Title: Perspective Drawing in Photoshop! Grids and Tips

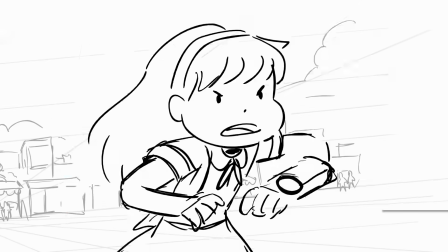0:00 Perspective grids are an invaluable component of drawing backgrounds for animation, and even animation itself is heavily reliant on having proper perspective, yet the entire subject still remains a mystery to even our most studied viewer. Guys, how to get those perspective grid on Photoshop? Great question, love that. But you see, perspective is a vast subject that couldn't possibly be covered in one video on YouTube. Just kidding, it's going to take 5 seconds. This is not a part 1. But guys, the grid is not very useful if you have no idea how to compose a shot, place a horizon line, design a composition, proper set dressing, proper lighting, all of that with atmospheric perspective. So let's do an episode about the perspective grid and all the other things.
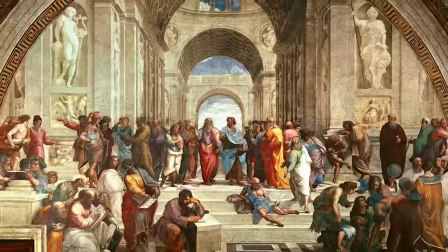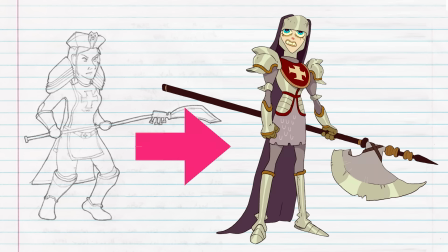0:48 If you're new to BAM, it goes like this. You guys submit art, And we guys redraw that art. like it was a real animated show. Linear perspective is based on horizon lines and vanishing points.
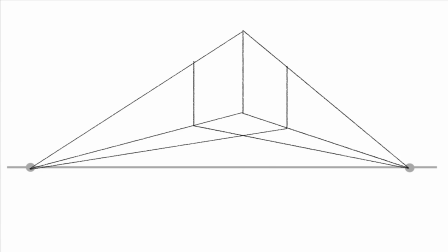1:00 Once you place a horizon line and one or more vanishing points, you're ready to draw in perspective.
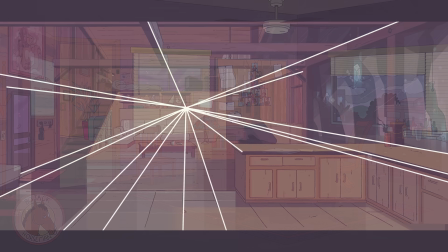1:05 Lots of animated shows that you see on TV use perspective because it adds a sense of realism by grounding it in a believable 3D space.
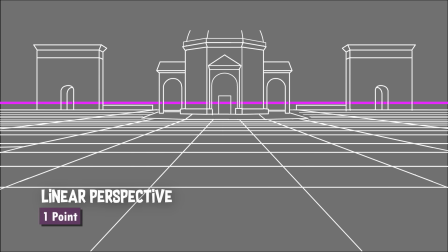1:13 The perspective we use in drawing is called linear perspective, and it's a system developed by artists during the Renaissance era.
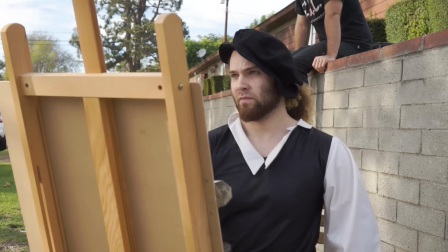1:20 In 1413, Filippo Brunelleschi figured out geometrical perspective by painting the outlines of a building in a mirror, and by doing so, he discovered something.
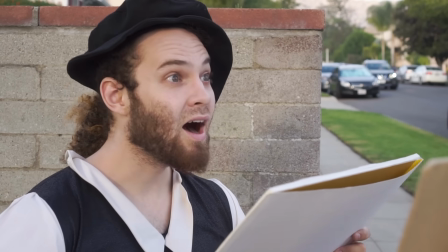1:29 The parallel lines of buildings, if extended, would converge to a single point on the horizon line, known as the vanishing point.
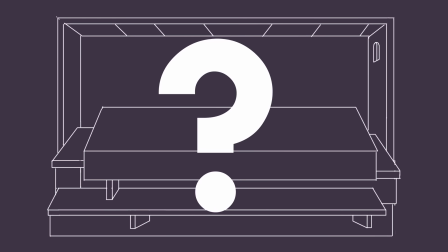1:38 Before this discovery, vanishing points were not fully understood.
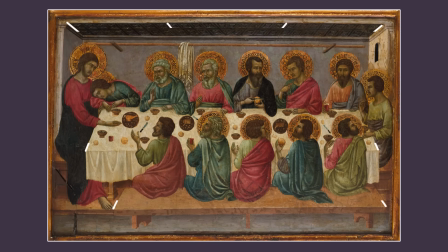1:42 Artists would attempt to depict 3D surfaces, but had no clear concept of how receding lines should converge. Now, this all sounds really academic, but the truth is basic perspective is actually really easy once you understand the tools and how to use them effectively.
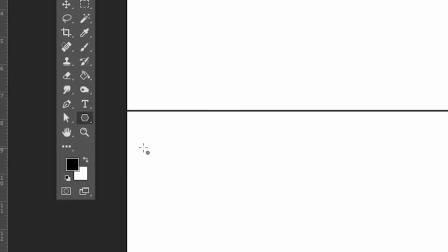1:58 Click the Shape tool and change it to the Polygon tool. Then edit the properties of the Polygon tool.
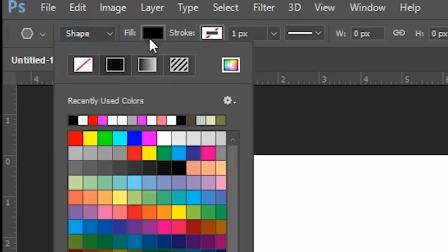2:04 Make it a shape with no fill and a 1-point stroke.
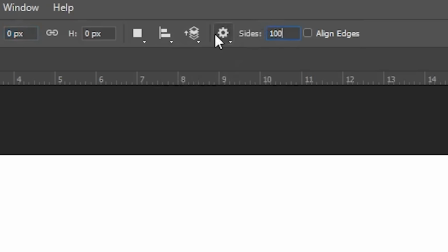2:09 Then make it a star with 100 points, and indent those points by 99%.
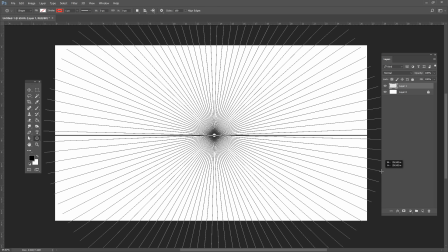2:14 Click the horizon line and drag the shape. You'll get the star shape thing with 100 lines that all converge to a single point.
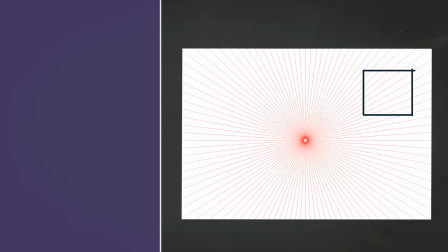2:20 This is a 1-point perspective grid. 1-point perspective is useful for rendering objects that face the viewer.
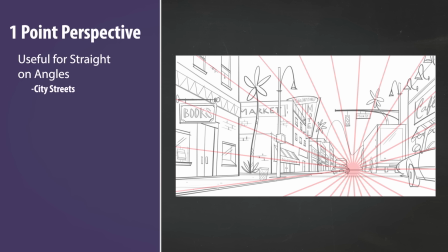2:27 It's perfect for drawing a simple city street or a simple room.
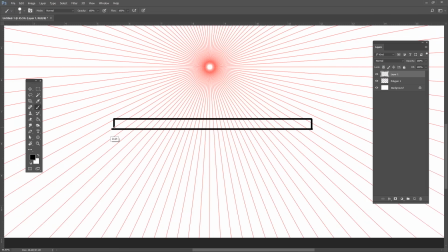2:31 In 1-point perspective, a rectangular surface that's facing you will be made of horizontal and vertical lines. You can hold Shift to draw these, but the edges that recede need to follow the grid.
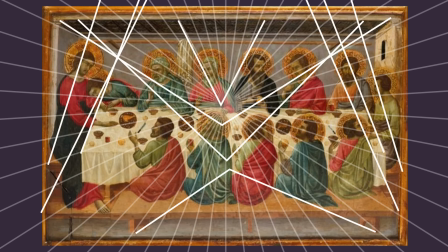2:42 Knowing this, we can fix this Giotto painting. If I overlay the grid, we can see how the perspective of this room could have been improved.
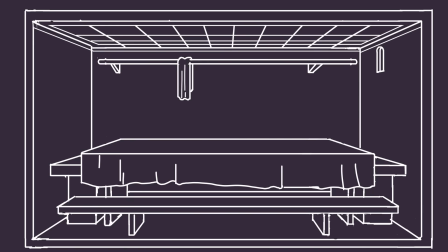2:48 Oh, you think you can improve art history? Well, Giotto, maybe. Yeah.
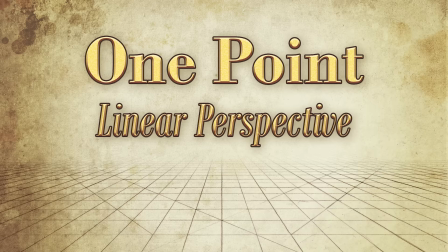2:53 He's early Renaissance, dude. Yeah. 1 point is simple, but there's a lot to understand about using it effectively.
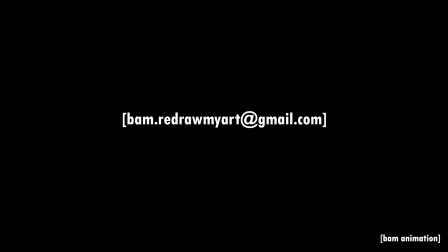2:58 James emailed us his background, bam.redrawmyart@gmail.com. and it is a pretty decent execution of 1-point perspective.
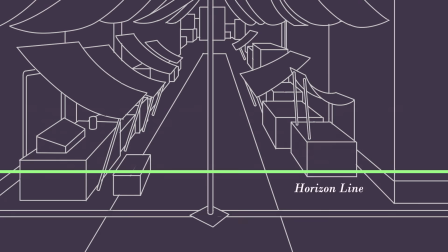3:04 However, the composition is quite boring, and that's because the horizon line is placed too high.
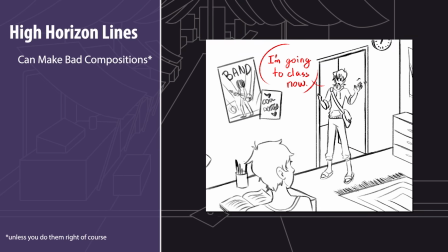3:09 This is a problem I see with most beginner artists. This creates kind of a security camera angle, and we see too much of the boring ground.
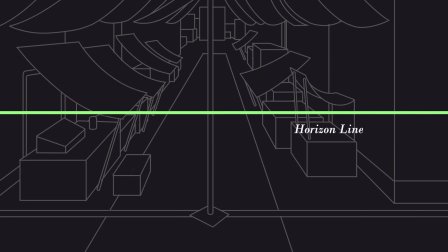3:16 It really disconnects us from the space. Let's move this horizon line down, which will allow us to drastically change the composition of this piece.
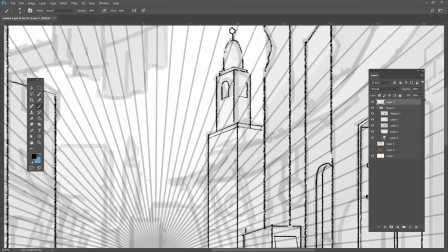3:23 Now we can add more background elements like these buildings and make the overall shapes really dynamic to look at.
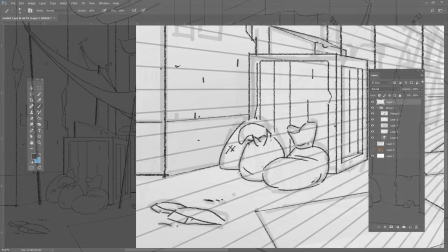3:28 Part of perspective as well is understanding lighting. So after my drawing is done, I'll paint some value underneath the line art.
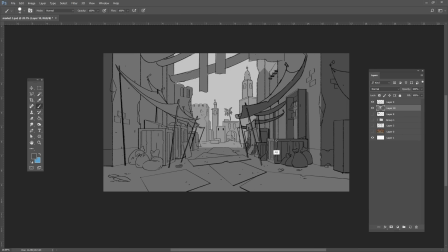3:33 If we imagine our light source is coming from here, we can paint in a quick layer of shadows to help make this drawing read much better.
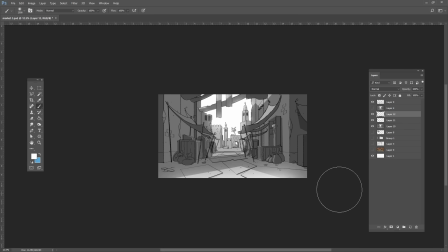3:39 I'll brighten up the back buildings as well to imply a bit of atmospheric perspective.
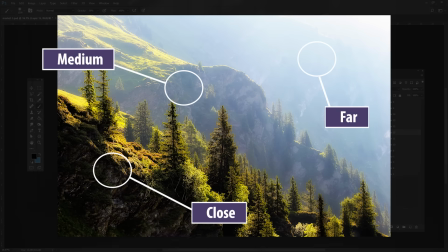3:43 Typically, as objects get further away from you, they become affected by the atmosphere, and they'll lose contrast and blend in with the sky.
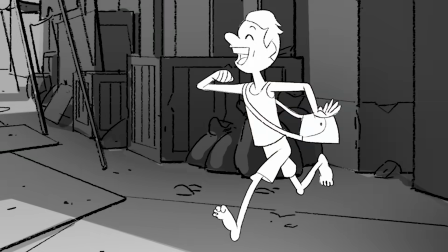3:49 Here's a BAM tip for you guys. Humans walk with their arms and legs offset.
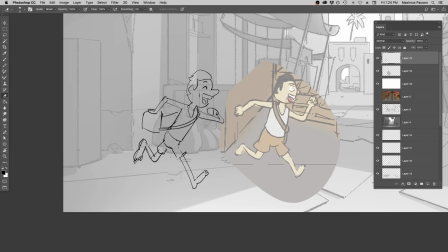3:56 So make sure the legs are swinging opposite direction of the arms, not vice versa.
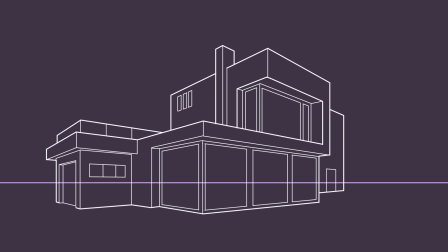4:01 In 2-point perspective, if an object is not directly facing you, but still has vertical lines, the two surfaces will converge to 2 points on the horizon.
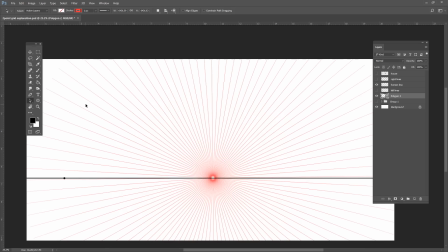4:10 So, how do we do this with our grid? Let's grab the center of our star shape with the white arrow tool.
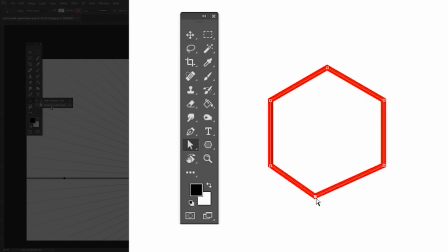4:15 The white arrow tool grabs individual anchor points, while the black one grabs the entire path.
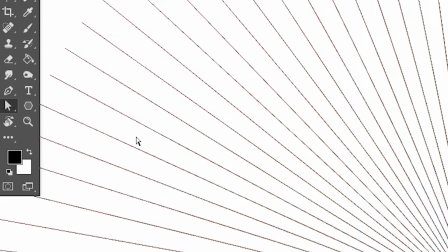4:20 Take the white arrow tool and click in between the perspective lines, and then drag a selection around the vanishing point.
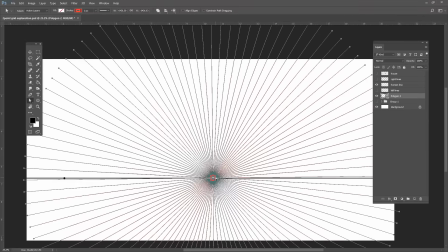4:28 Notice the anchor points are now selected. Then click and drag to move the vanishing point off to the side somewhere.
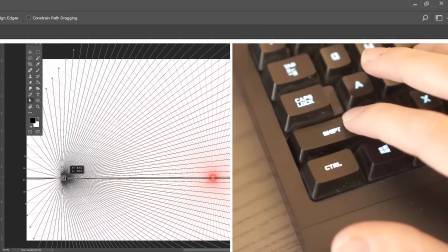4:34 If you want to stay on the horizon line, hold Shift before you drag. Go ahead and make a duplicate of this grid and drag the other point way to the left.
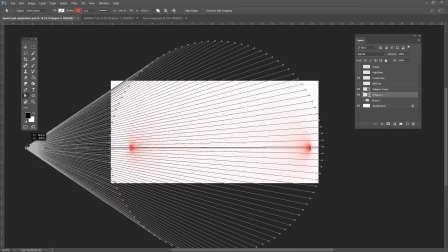4:42 Now we have a 2-point perspective grid going. The key to 2-point is, again, understanding where to place the vanishing points.
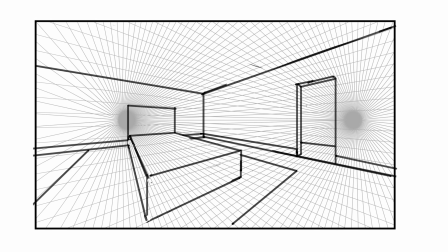4:48 Putting them very close together will create a wide-angle lens effect, which heavily distorts your drawing, and putting them far apart will create an isometric effect.
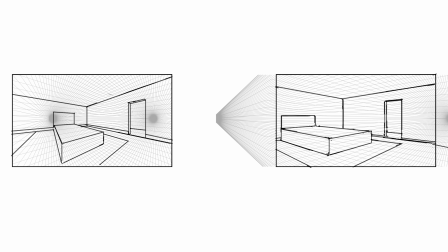4:56 Both of these are correct, but you need to choose the right position for your scene.
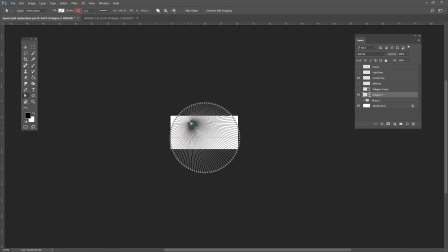5:00 Photoshop allows us to place our vanishing points wherever we want, even very far off the canvas, which is something that's much more annoying to do in real life.
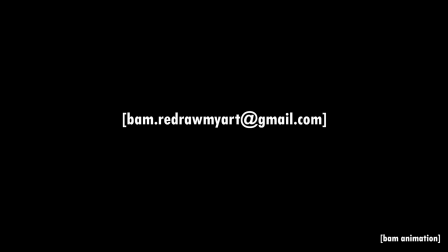5:07 Hey, here's another drawing by James, bam.redrawmyart@gmail.com. Very cool.
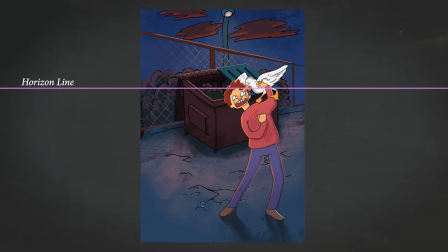5:12 But the horizon line is too high again, and the vanishing points are not well defined.
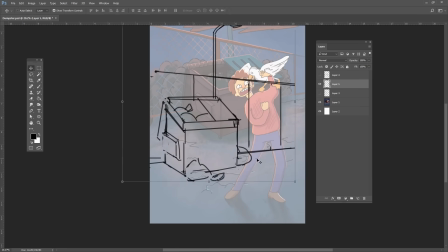5:18 Yeah, let's fix this by lowering the horizon line a bit and drawing more background details to help establish the scene.
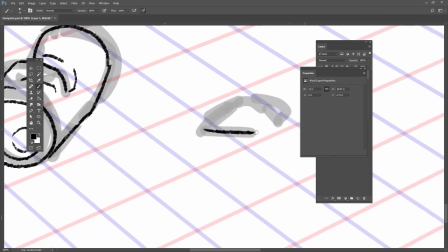5:24 Let's add some set dressing like weeds, cans, and newspapers, like real stuff that would be around a dumpster.
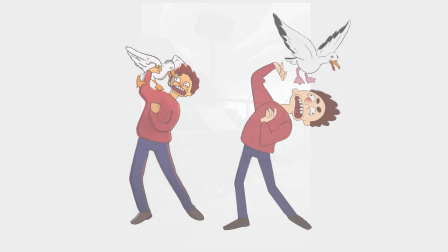5:28 Details like these will really help tell the story. Let's push the line of action more in this character and make the silhouettes more clear.
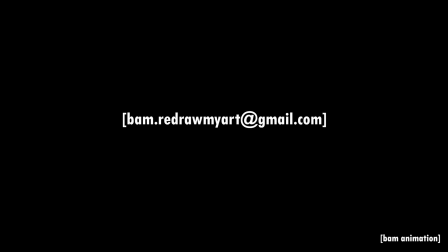5:36 Here's a submission by Zach. bam.redrawmyart@gmail.com. This one is great, but it's in dire need of set dressing.
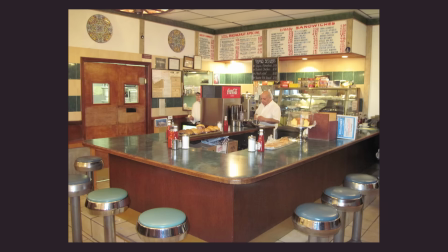5:43 There's almost no details to tell us about the space. Typically, restaurants are loaded with all kinds of junk that really make the space feel lived in.
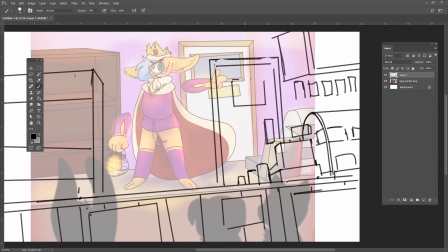5:49 To make the character feel more impressive to these viewers, let's place them up high. Now this perspective might look confusing, but it's actually a variation on the 2-point.
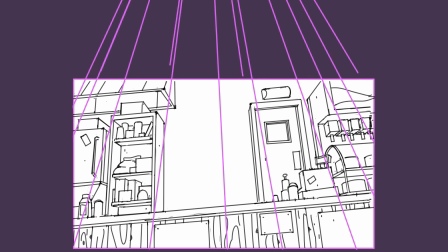5:58 Instead of placing our second point off to the right, let's place it somewhere up here, to emphasize that we are looking up at these shapes in our scene.
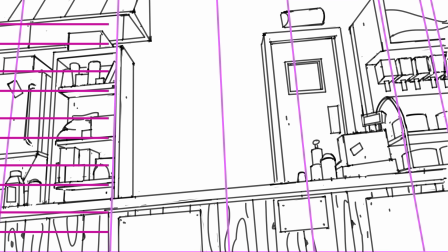6:05 And then we can tilt the camera as well, by making a grid of parallel lines, and then rotating them slightly.
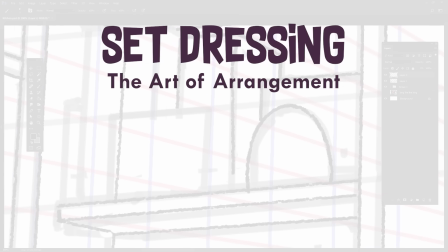6:10 That's called a Dutch angle. Take time to set dress your scenes properly. Objects can be placed in a scene to create interesting compositions.
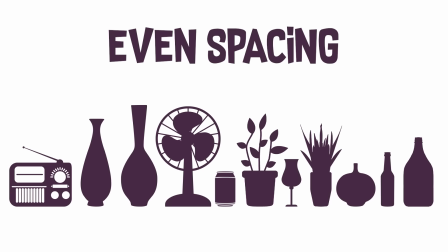6:17 Just arranging objects evenly spaced like this is not very appealing unless you're drawing an Apple store.
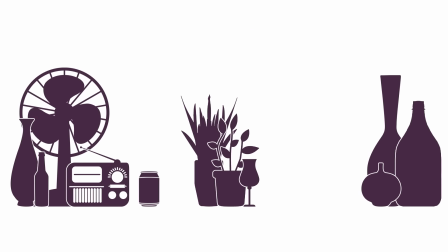6:22 This layout is boring. Instead, group the objects together to create miniature compositions that are visually more interesting.
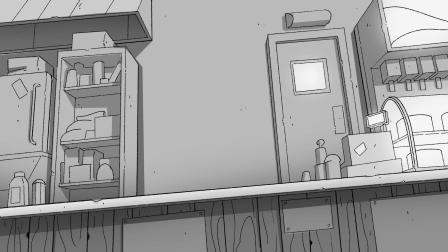6:30 I'm gonna increase the size of these characters and make them foreground elements. This will help frame our hero, making the composition more dynamic.
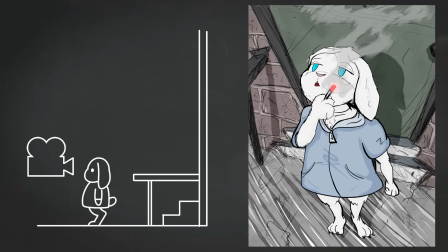6:39 Vinnie's drawing is great because the angle is very intentional. We're a tall person looking down on this rabbit, so a high horizon line is perfect.
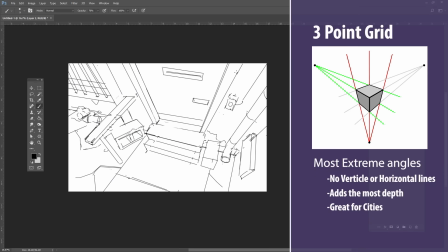6:45 I'll use a 3-point grid for this one, one for each surface direction. A 3-point grid will yield the most dynamic drawings.
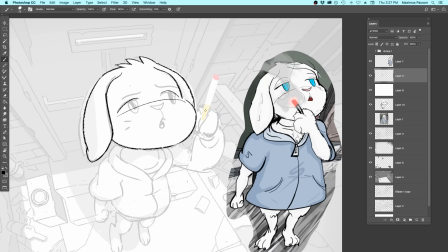6:53 And we can use that grid to match our character. That way they will match the background.
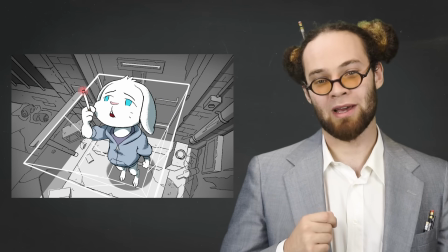6:57 So sorry guys, even if you are a character designer, there are gonna be times when you have to draw in perspective. Not all perspective is linear.
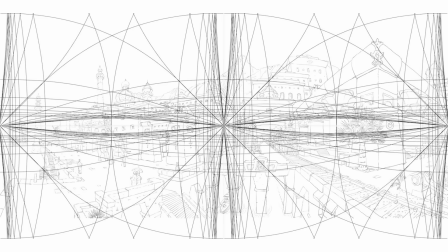7:05 Sometimes in animation we may want a warped grid to mimic a fisheye lens. This will allow us to cram in more background information.
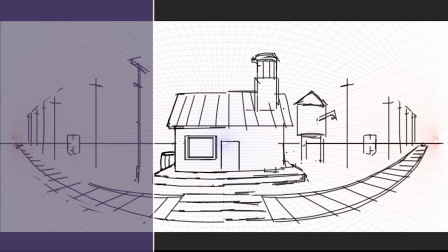7:12 In Photoshop, there are ways to tackle vanishing points like these. The simplest type of lens distortion is called a banana pan, and it's an approximation of a panoramic photo.
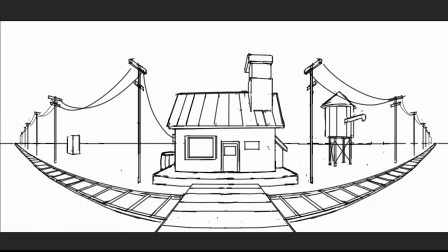7:20 For something like this, you can stitch together 2 more vanishing points by simply rasterizing and distorting your grid.
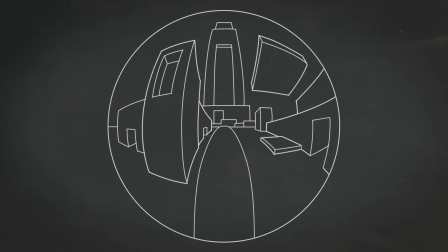7:30 A more advanced version of this would be called spherical perspective. This is where all of the vanishing points are made of spheres, or parabolas.
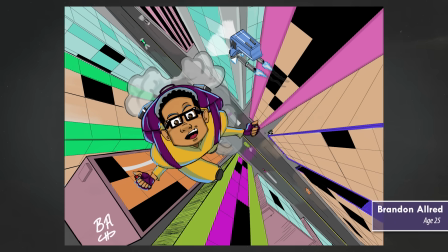7:38 Let's take a look at this piece by Brandon. Now, this is one of the best examples of perspective that has been submitted on the show.
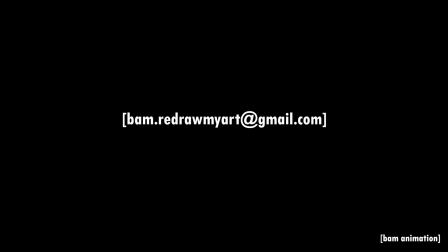7:43 Great job, bam.redrawmyart@gmail.com. But I would like to take this even further.
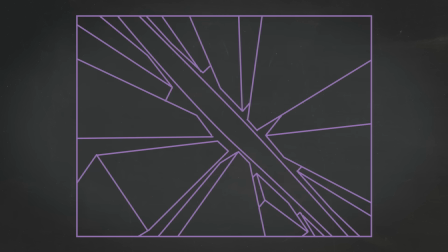7:48 Notice the roads in the buildings are starting to curve back inwards towards the vanishing points.
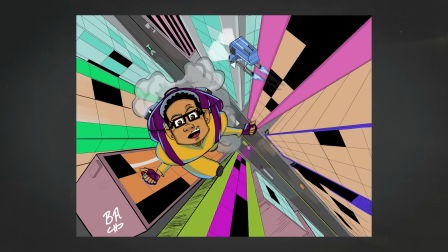7:53 The artist is implying some warping, but I think we can enhance this. Let's add a spherical grid.
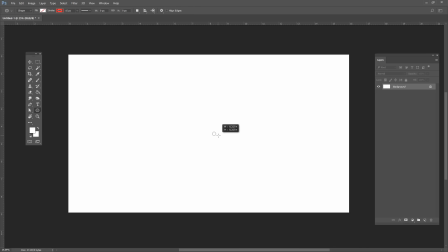7:59 Use the ellipse tool and make a single ellipse, then duplicate it.
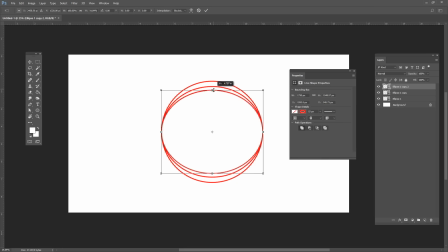8:03 Then change the width slightly, and repeat, and repeat, and repeat, and repeat.